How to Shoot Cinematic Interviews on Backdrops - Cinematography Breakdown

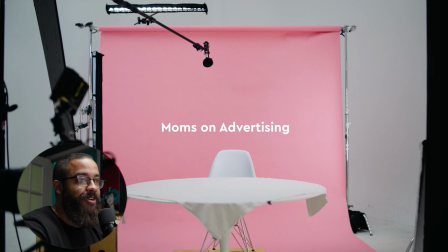3:47 So there's no really curtain to unveil here or any things that we're trying to hide this was the entire set and we're gonna break it down as we go but this was a two camera setup and this was shot on the red Komodo with size lenses I forgot the exact models of them
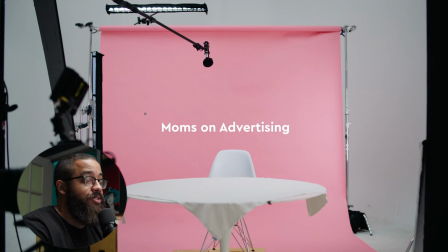4:02 but there are photo lenses so something very common as you can see here this is a very simple setup that could be run by a minimal crew honestly to do this properly you would need three people obviously everybody's gonna be having multiple roles and for the specific roles it'd be a person on
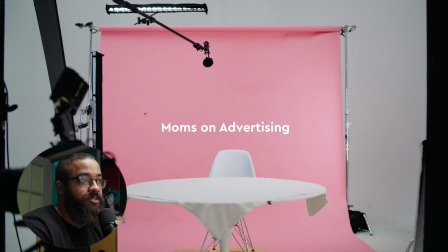4:15 a cam another person on beat cam and then an audio person and then the person on a cam could be directing and pulling focus and vice versa this is going to play a very important role later that we're in a studio with white walls so we're shooting into the psych of this studio
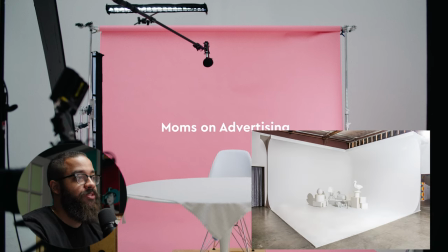4:30 so psych wall is basically a wall that connects smoothly from the floor to the wall and also comes around it's like a three corner wall
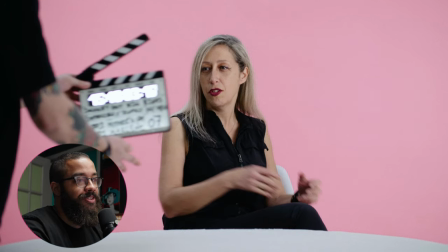4:37 with a very smooth transitions between the two and then again this is a very big thing that people are playing up in terms of using the slate in
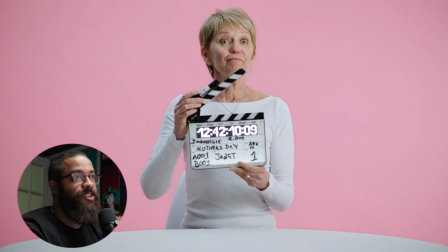4:45 the shot and I think it's really cool too and it brings the viewer in to the action and what we're actually trying to sell. So one thing that I will point out too in terms of composition wise and making this not feel flat a big thing that we did was
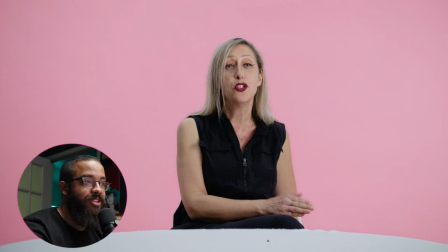4:59 using this table here because we're cutting to multiple people back to back to back and there's no necessarily b-roll and even for the edit we only use the a-roll we had the b camera just set there just in case. They only ask for one camera, but this is something I always like to do because there's that one person that might in the edit ask for, oh, do we have another angle?
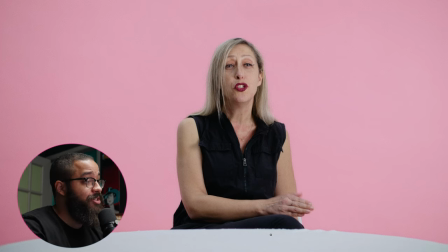5:20 So this is just something I like to do to cover myself. And here in terms of building depth and just the composition, we have a table.
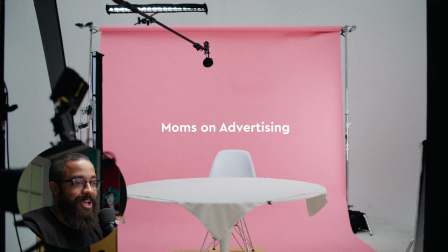5:28 And then if we go back to the beginning, you could see that we had to stretch this cloth over the table to give it more of a nice matte surface because it was a high gloss table and it wasn't really giving us the look we're going for.
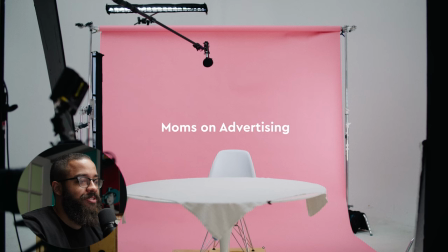5:41 And then also you can notice that the table is also on Apple boxes as well as the chair just to give more height to what we were shooting.
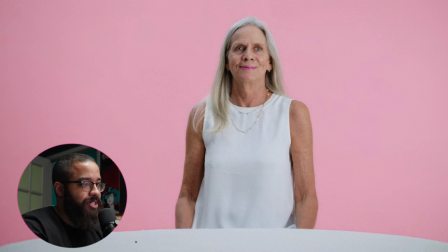5:49 And you can see that texture of the table here.
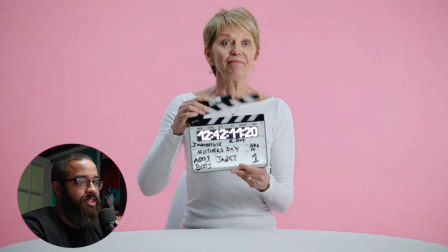5:51 And then if you look actually in between cuts, what I did in the edit is line the table up to stay consistent.
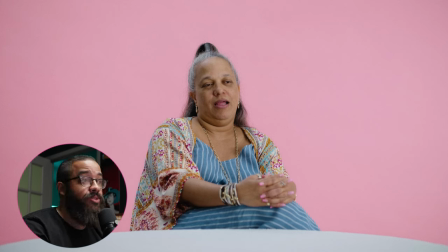5:58 We had to readjust for every person that walked in and to keep a consistent thing across this edit in terms of always cutting to the same camera. something has to stay the same obviously the backdrop but the table helps sell that a lot as well and that's basically the whole project in terms
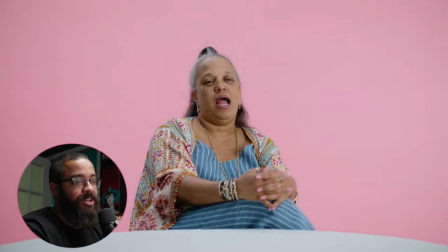6:16 of just them talking and then them delivering the lines like i said before when it comes to the lighting it is all about your subject matter
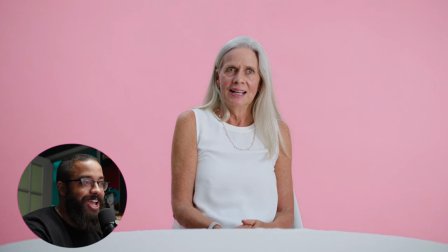6:23 this is supposed to be light-hearted we're talking and interviewing with moms and this is supposed to feel comedic almost so this is supposed to be just a very high key setup in terms of not a lot of contrast we're dealing with a nice background that's lit evenly as well as just a low contrast ratio when you look at the face itself if you're enjoying this breakdown we are giving away a free pdf packed with lighting techniques for beginner cinematographers click the link in the description to find out more now back to the breakdown and like i said before when i'm ever doing these interview styles
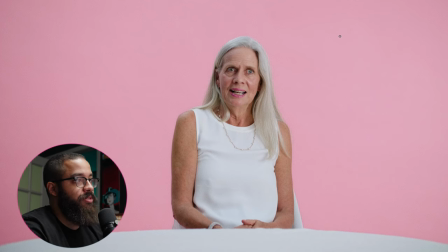6:53 i like to use a large soft source and a good source to do that is a technique called book lighting so i'm going to make this a top view and this is going to be called a book light and what a book light is is basically using a technique of bounce
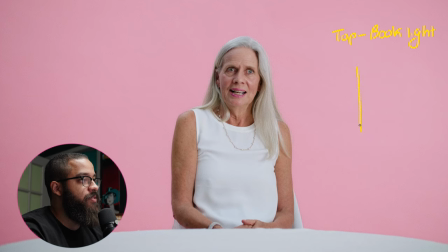7:08 light and making it more directional so I'm going to start off with my diffusion frame and then this is going to be a white solid and on my diffusion frame I have one stop plus a grid and what that grid does is it directs it even more
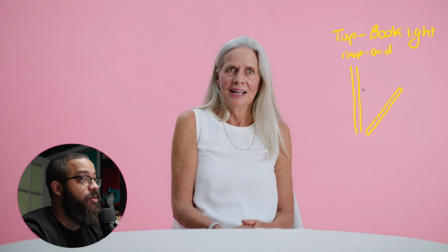7:22 and stops the spill from going everywhere from that one stop of diffusion And then in here, I have a Forza 500, and this is aimed at the board, and this bounces back into that and into my diffusion frame.
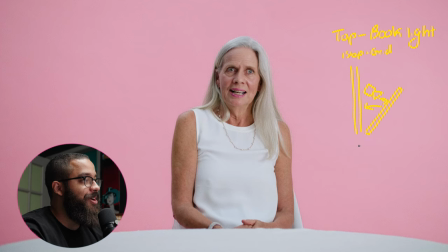7:36 And then this is my book light source. And the reason why we call it a book light is because this looks like the opening of a book. And then now what we noticed before that we're shooting in a big studio.
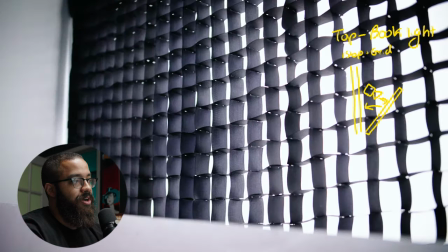7:50 So in that studio, we're dealing with a bunch of white walls.
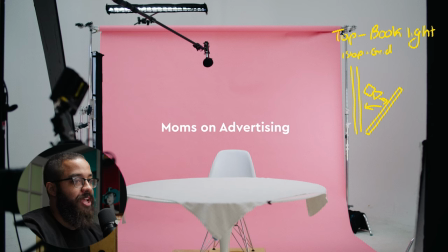7:55 So what will happen in this case, if I just left my book light open,
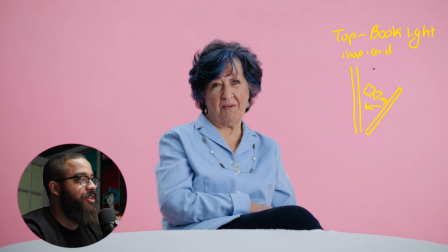7:58 I would have all that light spilling out here and bouncing everywhere and not necessarily going in the direction I want. So I have to shape this even more. Luckily, in the studios, there is these things called V flats and they're big, massive, like eight by eight pieces of cardboard that you can,
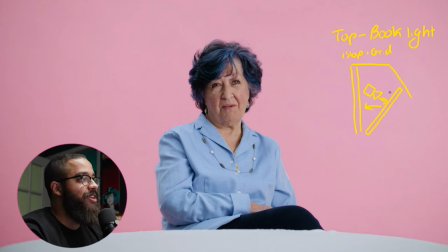8:16 you know, they have a black side and a white side. and now that is I have a white side in here so that is taking some of the bounce light that is here and directing it right back in my diffusion frame. So what we're doing is basically making a giant soft box and this just gives you that big soft look that we're
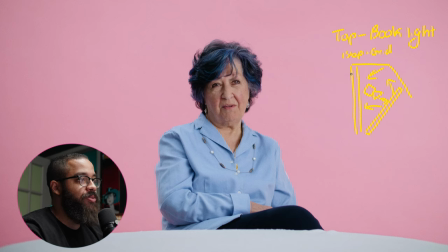8:33 going for but the problem is now that I'm shooting through this massive soft box I have to control this even more. So this is going to be a front view of my source. So this is my giant six by four frame. So what I noticed here at this point was there's a lot of light everywhere on the table.
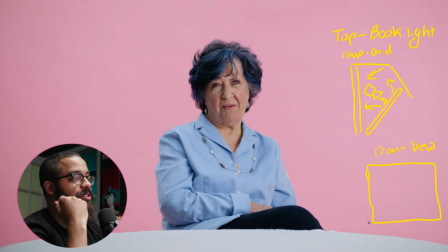8:52 It was looking really good on my talent, but it was very distracting on the table. So what you do is add flags to this. And then I just use another fee flat folded in half and we leaned it against here. And then we had the white side facing our talent. So this was acting like a mini bounce,
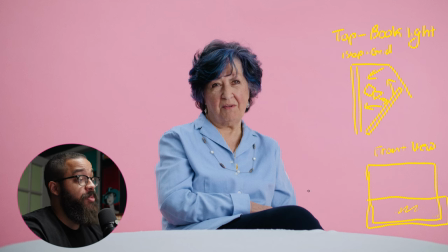9:08 but like taking out all the light output from that bottom section of this grid and you can see it in the bts here this
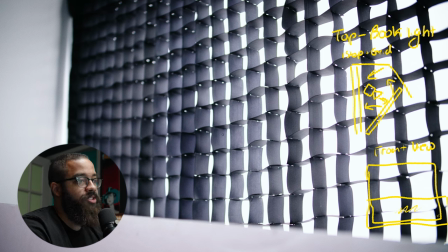9:14 is that grid that we're talking about in terms of what's on our fast frame and then the flag or cutter whatever you want to call it it was just a v flat which is a white solid and the white solid is acting as a bounce now but cutting out all the
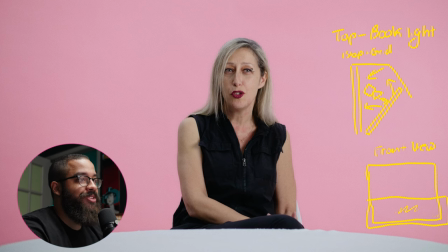9:26 output on the bottom and whenever you look at these interviews and you're wondering if they use a massive soft source the one thing that i see is the cash light if you look in their eyes there you can see that nice twinkle that nice little specular highlight that going in their eye and that's due to a massive source and that's very appealing when we talk about creating a nice interview.
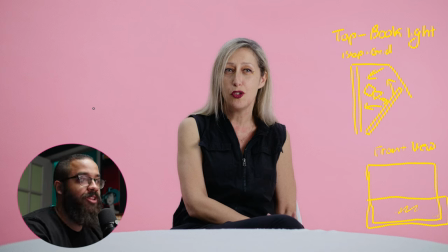9:45 Now like I said before when we're looking at something that is more commercial unworldly we would probably add a bounce to the left side of the face but because this was wrapping around so much I wanted to add some contrast back into the face by using negative fill and then again this is
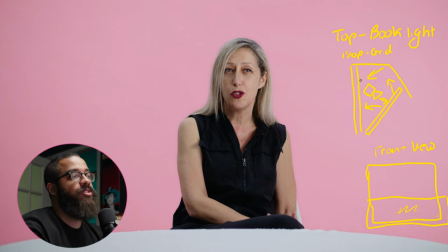10:00 just due to the environment because I'm using this big soft box on the right here and there's a bunch of light that is actually bouncing up into the ceiling I have enough ambient tone that I can actually add a negative fill and this is usually my preferred method I don't really like the
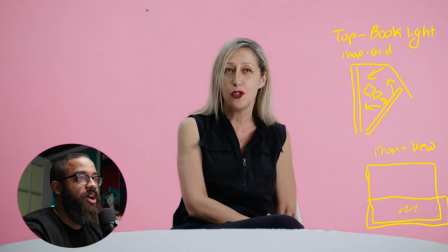10:16 bounce look I really like the contrasty look when it comes to my shadow side so this is that negative fill that we're talking here and then you can see some of that shadow on this table especially here and on the left side of frame and especially in our arms and bringing that contrast
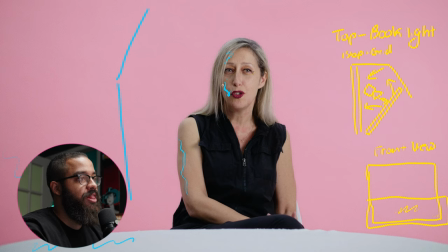10:33 back into the right side of our talons face which is camera left there right so now I have my contrast ratio set up in terms of my face so if I were to draw an arrow going from this
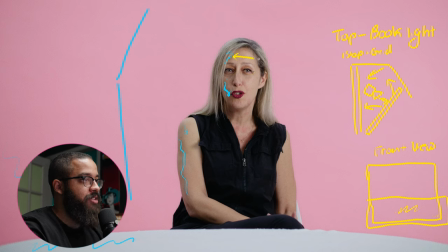10:49 side to this side I have a nice light to dark gradient that is very appealing and very not too moody and also not too flat when we look at shape But now we're going to be talking about putting in a hair light.
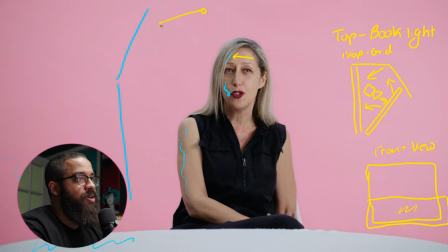11:03 Whenever I like to add a hair light, I like to use a Titan tube or anything that I could control the spill on and make it really directly. On this Titan tube, I have a crate. And then this is set to the same color temperature of the source.
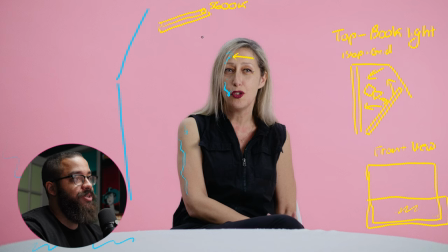11:19 So we're not, we don't have to mix here. This is pretty standard when it comes to these things that you set to daylight. And you don't really want to mix color temperatures here because it's going to be a little too distracting and maybe too artsy. So this hair light you can see is this highlight that is on the top of her head here, as well as the top of her shoulder.
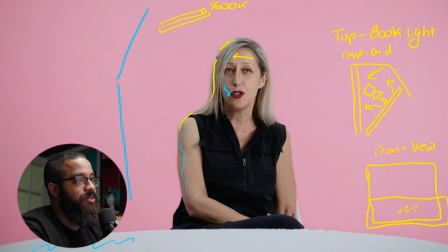11:37 And it basically comes across all the way here. So again, when I look at this image, I am looking at a checkerboard, especially when we go to her face. If I were to draw this checkerboard, I have some light on the left side of her face, which is camera right.